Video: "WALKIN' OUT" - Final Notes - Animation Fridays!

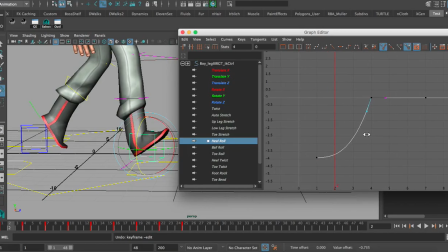[4:05]
We want to pull it up in order to make sure that's as flat as possible, so it has this build up into the reaction. And if we watch this, it has a little bit more snap. It's a little bit hard to notice at that speed, but it has a little bit more.
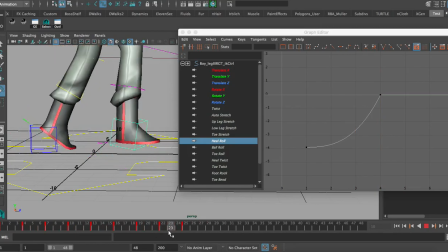[4:20]
Now obviously if you're taking a step, it kind of freezes there a little bit. So what we can do is that we can grab the heel there,
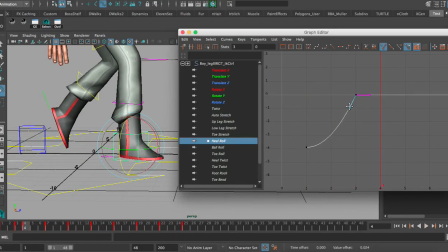[4:28]
pull it to the left, maybe play with the handle a little bit just to make sure we got that, and that way as he's stepping into it, it comes down a little bit faster. Maybe we can even lower that there just so it has at least a slight buildup coming to the ground.
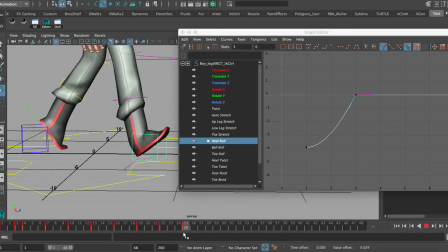[4:43]
We want to make that look as natural as possible. Now the other thing with steps is that as the heel hits the ground, the back foot comes off the ground.
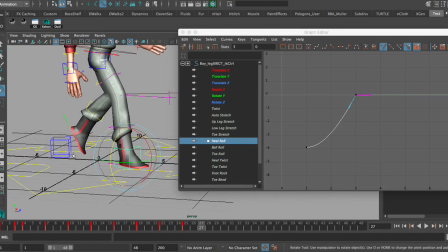[4:50]
So you want to make sure certain landmarks are, kept in check so that the walk doesn't look weird at certain bits. And speaking of the ball roll, when the foot's coming off the ground, we do the same thing.
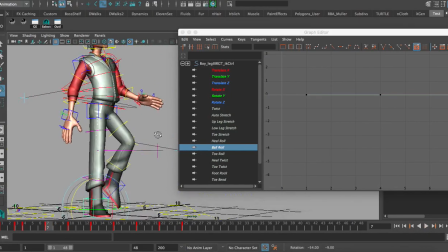[5:02]
Now with the passing pose, all the weight is on the leg that is still on the ground, so we don't want to add any ball roll until we are heading towards the up pose.
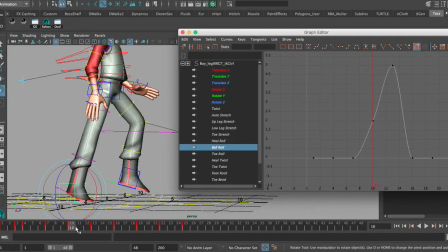[5:11]
So basically, if we look here at our passing pose, we have the ball roll at 0, and then for the up pose, we have this gradual build up into the action. And it's basically the same thing we just did with the heel roll, but instead of going to 0, we're going to the value of the ball roll.
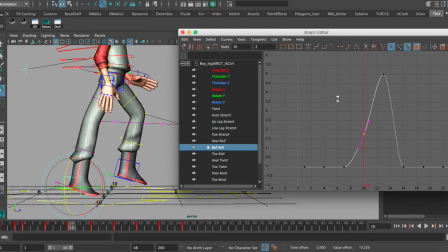[5:27]
So what we do here is that we can lower that down, maybe a little bit gently. Again, we want to be careful with this because
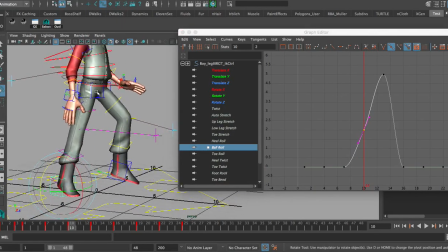[5:35]
this is why you want to get the lower body right as early as possible, because if this is wrong, then you have to fix everything up here potentially.
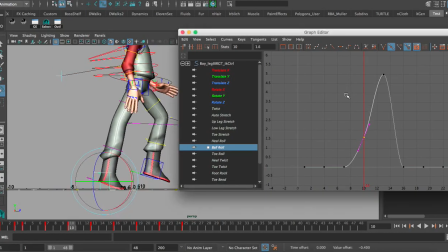[5:42]
So you want to make sure that these are correct. Now again, if you want to bring this back and you really want the ball roll to be that amount, you might need to grab the hips. You might need to lower them down, maybe grab the entire arc and lower that down. Again, whatever's going to work for you is what's going to work. So take that at your own discretion.
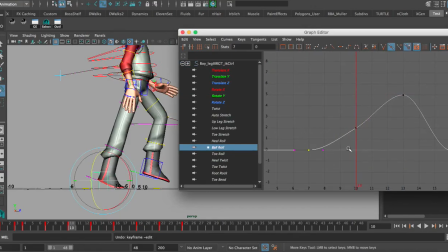[6:00]
But as far as tangents, we basically want to have this build-up action, so we can break the tangents there, and we can grab that handle, and we bring that down. We can play this around, basically, again, grab handles, play around with however you wish.
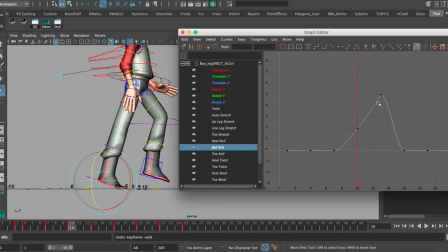[6:16]
However you're going to get that action across and make it look convincing, that's what you need to do.
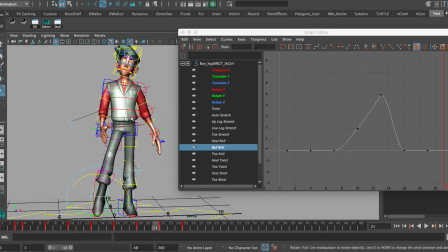[6:21]
And basically we would do that with all the parts of the body in areas that especially need it. We go into something like rotate Y. Maybe these are a little bit too shallow. We can bring them up just to kind of get that more smooth curve, and in these cases we bring them down. Then there's something also like the Z rotate axis.
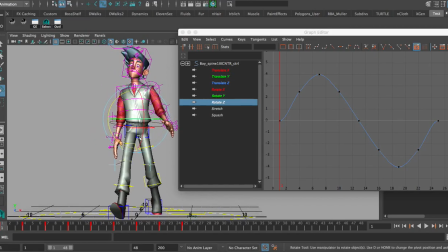[6:38]
Now with Z, at the contact, this is pretty much a straight spine, but then when we're passing, in order to counteract the hip dropping, the spine reverses into the opposite direction.
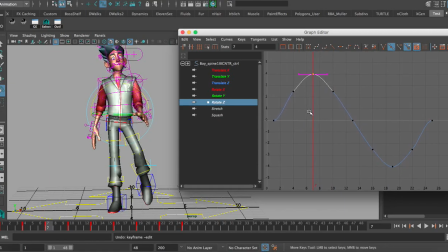[6:49]
That's why we have rotation at the passing pose. Now if you notice, at the start, it has that same issue. It's because it just depends how you set up your keys, where they are. It just depends on what you're doing there. So what we do in this case is that we can grab the ones at the end, and we can rotate them manually.
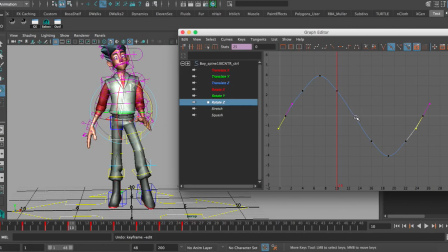[7:08]
And that way they look counter opposite to the one that we have in the middle, which is already correct because it's kind of already in this flow. For the heck of it, I can also bring those up just a little bit more. And as you're doing that, you want to make sure that you're keeping an eye on this just so nothing's getting messed up. Or the other thing that you can do is you can grab them, and you can click this different type of spline action there.
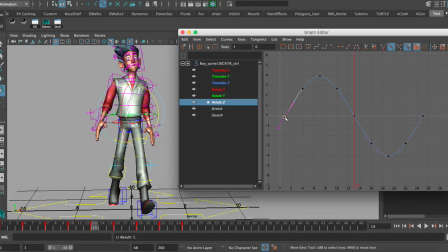[7:27]
And basically that second button right there makes the tangents in line with how the curve is. Sometimes you might need to play with them just a little bit more. Whatever you need to do to make it look good.
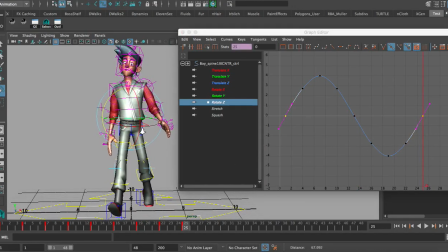[7:40]
And the reason why we're doing these both at the same time is that because this is a cycle, we want the pose at the start and the end at frame 25 and frame 1 to be the same. That way the cycle can keep and match.
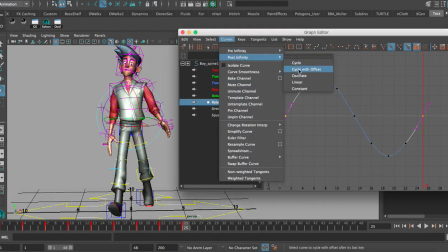[7:51]
If you have something like post-infinity or pre-infinity cycle with offset, it's going to offset over time. So if you, for example, if I grab this curve, let's say I did that, maybe I even move the value. And let's say I did a post-infinity with offset. And then let's say we're at frame 10,000.
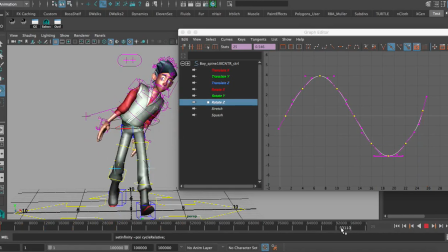[8:11]
Look at that.